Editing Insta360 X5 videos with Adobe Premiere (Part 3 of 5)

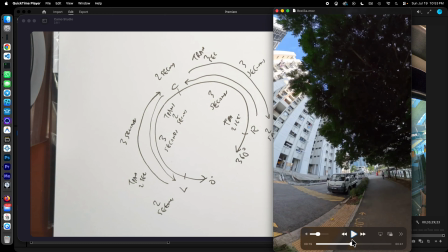(16:34)
Because we have we have two videos moving in the same direction. As we do a transition, a 2-second transition between the two, it will look quite seamless.
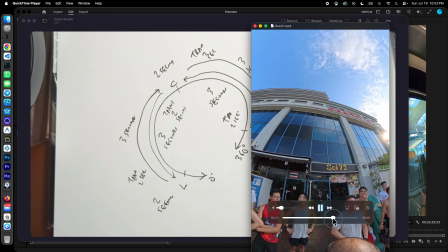(16:48)
We have another example here that we can pull out. Let's say at reel 4. Okay, towards the end of the video, we see something quite interesting. So notice that it still follows the same format, except we start at the right.
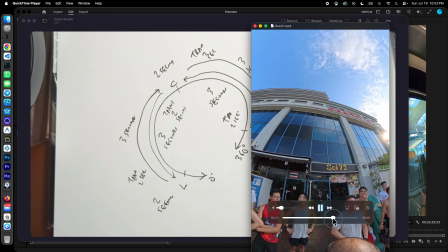(17:09)
Then we move to the center. Then we move to the left. So we still follow the same format here, except that there's no transition here. Except the transition happens here, using the same motion.
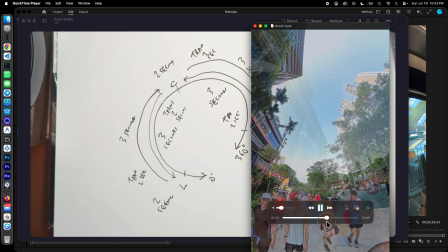(17:29)
So here's an interesting example of a match cut. We do so right here is a right to center,
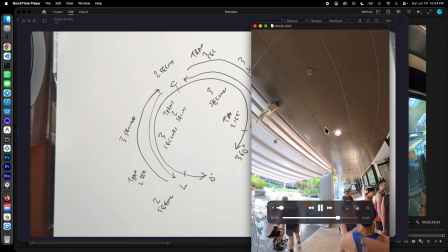(17:40)
center back to right. You notice the match cut above here.
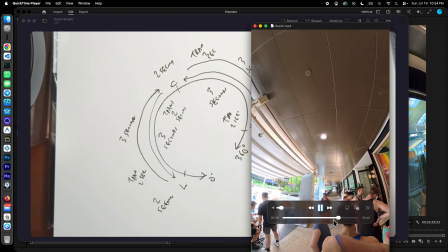(17:46)
So we have two clips that are moving from center back to right. As we do the transition here, it looks quite nice.
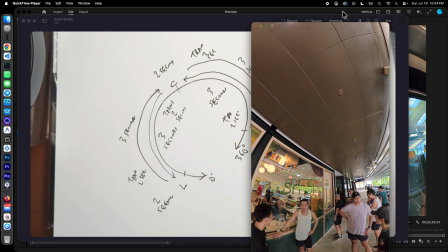(17:57)
And that's why we do a match cut, by matching the motion so that we preserve this kind of pleasing transition between the video clips.
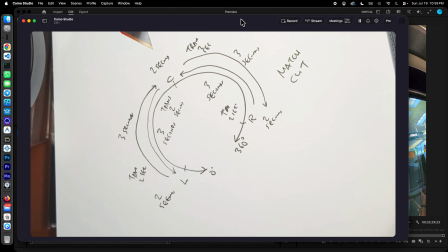(18:12)
In this video, we talked about doing these transitions from the center view to the right, to the left and all that, and how we're going to transition them through a match cut. Please join me in the next part of the video where we actually implement this in Adobe Premiere.
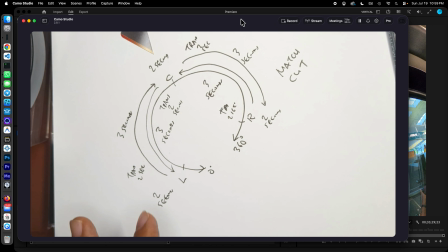(18:31)
We'll see how we do the effect controls so that we can have this motion from center to right, center to left,
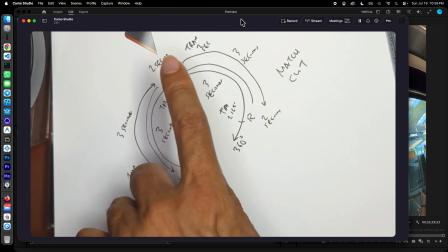(18:38)
and also how we do Premiere transitions to do this very smooth match cut
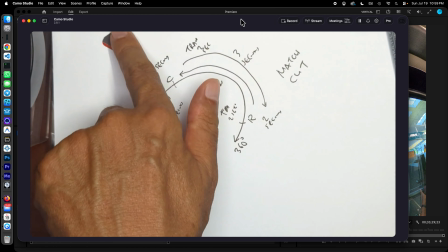(18:46)
between the views of center, right and left. Please join me in the next video in the description below.
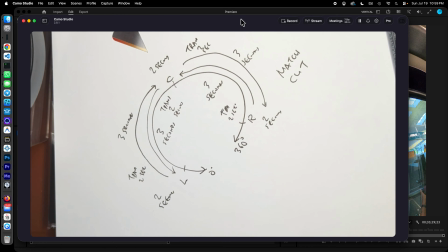(18:53)
Thank you.